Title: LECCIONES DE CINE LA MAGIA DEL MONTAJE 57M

Y con toda seguridad, una de aquellas películas pioneras fue Bonnie y Clyde. Hay quienes afirman que fui la primera en conculcar las reglas, pues fueron los rusos quienes lo hicieron, y también los alemanes. No era nada nuevo, pero para Hollywood sí era algo innovador. Hay varios montadores que me han influenciado.
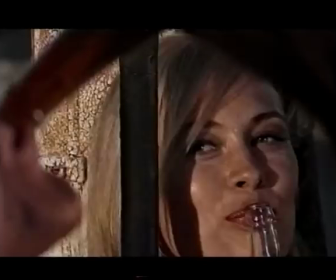46:42 Han influido en mis ideas.
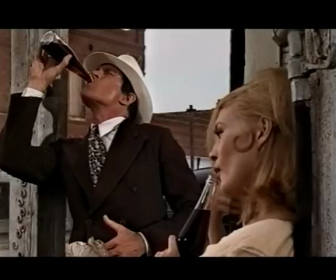46:47 Didi Allen, desde luego, me enseñó a perder el miedo, a arriesgarme a hacer cosas que aparentemente no iban a quedar bien. Cuando Beatty y Faye Dunaway se conocen, están en la calle y ella dice, no me creo que robes bancos. Y él responde, sí que lo hago, mira mi pistola. La saca y se la enseña en plena calle.
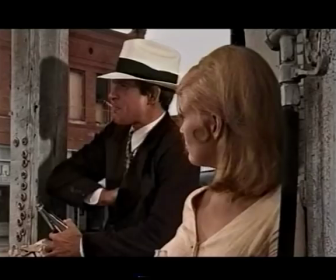47:07 Y eso se podría haber hecho muy fácilmente con un picado sobre el arma. Una panorámica hasta las manos de ella jugueteando con la botella de Coca-Cola y subiendo hasta su rostro.
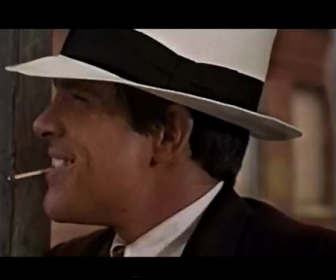47:16 Pero se hizo con ella mirando hacia abajo, el arma. Y él de nuevo. Te mantiene en tensión.
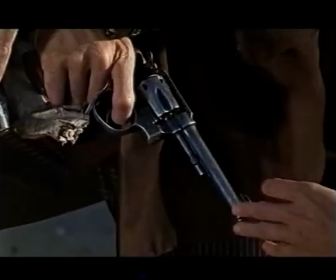47:21 Hay emoción, hay peligro. Hay erotismo, porque no puedes observar cada movimiento, ya que estás eliminándolos. Y no permites que la situación llegue a su final lógico. Bonnie y Clyde era mucho más violento que cualquier otro film porque a los estadounidenses les gusta la violencia mucho más que a nosotros.
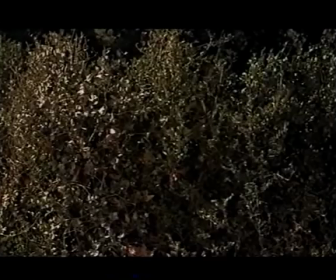47:37 Se filmó de varias y maravillosas maneras, ya que Arthur quería que esa escena se montase de ese modo. Estaba excelentemente ejecutada desde el mismísimo primer corte. Jerry Greenberg era mi ayudante.
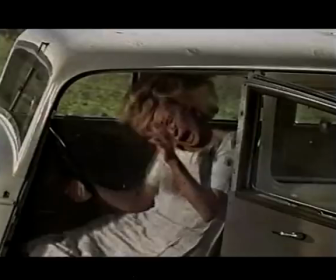47:50 La última secuencia se la encomendé a él y fue él quien realizó el primer montaje de la escena.
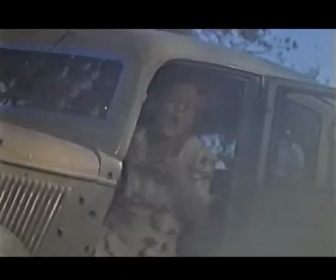47:55 Yo me limité a pulirla después.
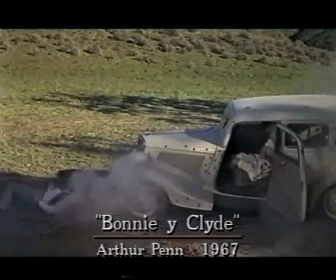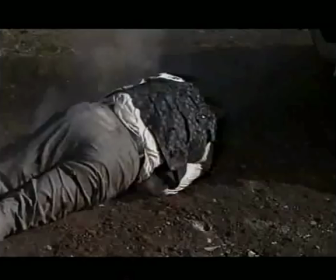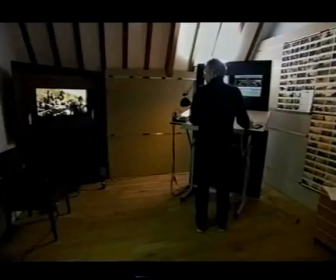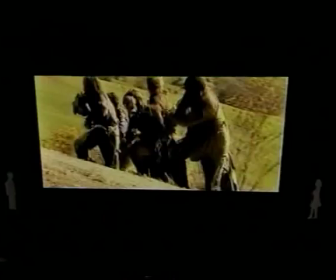48:16 Así que salen tratando de huir antes de que él los atrape. Y de repente aparece la caballería.
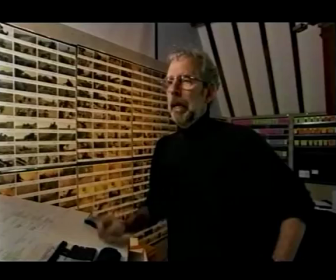48:23 En resumidas cuentas, el filme debe de tener unos 5.000 planos. Y todos y cada uno de ellos tienen que ser los planos idóneos.
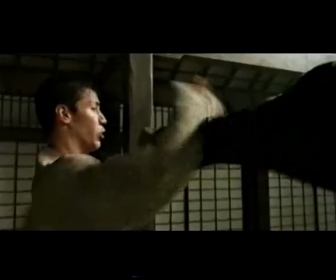48:31 Y deben estar en el lugar apropiado durante el tiempo preciso.
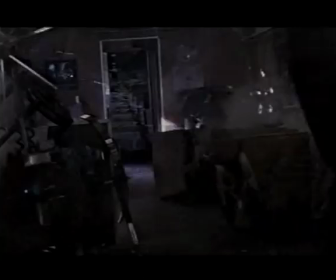48:36 Otro cambio que ha experimentado el montaje es el acelerado ritmo de las películas, un motivo de controversia entre los cineastas.
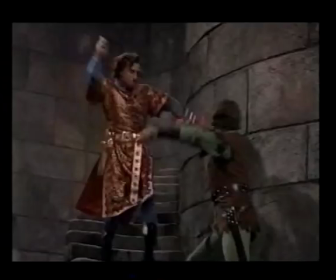48:46 Hace 30 años, un duelo a espada
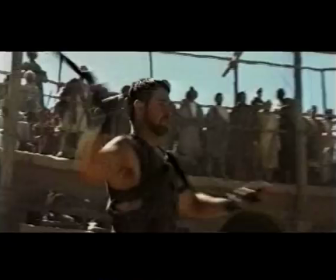48:50 probablemente se resolvía con un plano general y un par de planos contra planos.
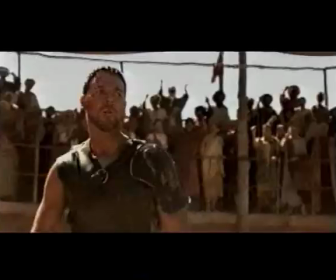48:55 Hoy en día, ese combate contiene 200 planos rapidísimos, fugacísimos.
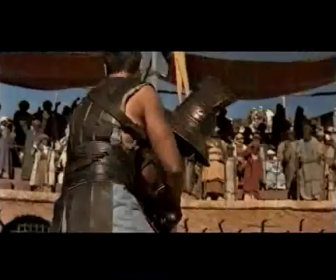49:02 Una espada que penetra en el pecho, un leve movimiento de la muñeca.
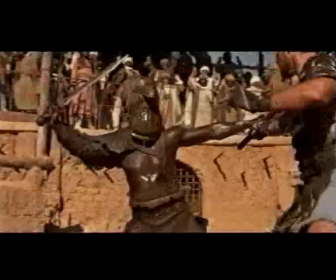49:07 Así que el público se queda hipnotizado con ese torbellino de minucias. Y eso es lo que te pide.
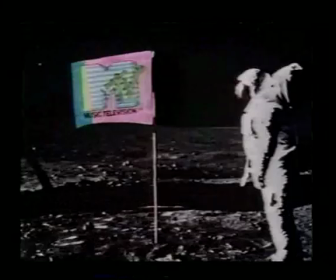49:15 Puesto que los chavales de hoy se han criado con la televisión, la MTV y los anuncios televisivos, no solo son capaces de procesar la información más a prisa y de comprender el significado de las imágenes,
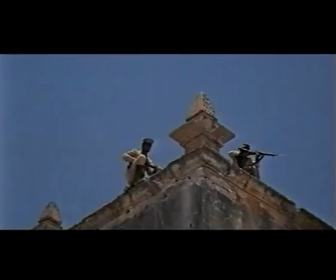49:28 sino que además lo exigen. Pero el montaje rápido no se ha inventado ahora ni es cosa de la MTV.
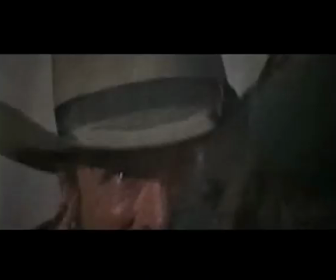49:34 No hay más que fijarse en el trabajo de Lou Lombardo en 1969 en Grupo Salvaje de Sam Peckinpah.
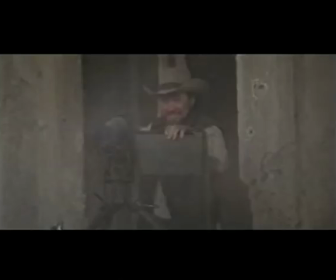Algunas veces cierto estilo de montaje es eficaz en el contexto de un filme y logra estimularte. Pero si ese ritmo te machaca sistemáticamente como un metrónomo a toda velocidad durante 2 horas, te resulta un pelín, al menos a mí, aunque tal vez sea que me estoy haciendo viejo, te resulta un pelín agotador. Ahora bien, a mis hijos no les importa, ya que ellos se han criado con los anuncios de 30 segundos,
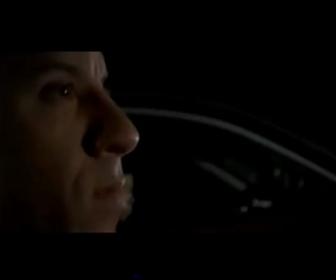50:12 la MTV, la VH1 y los videojuegos.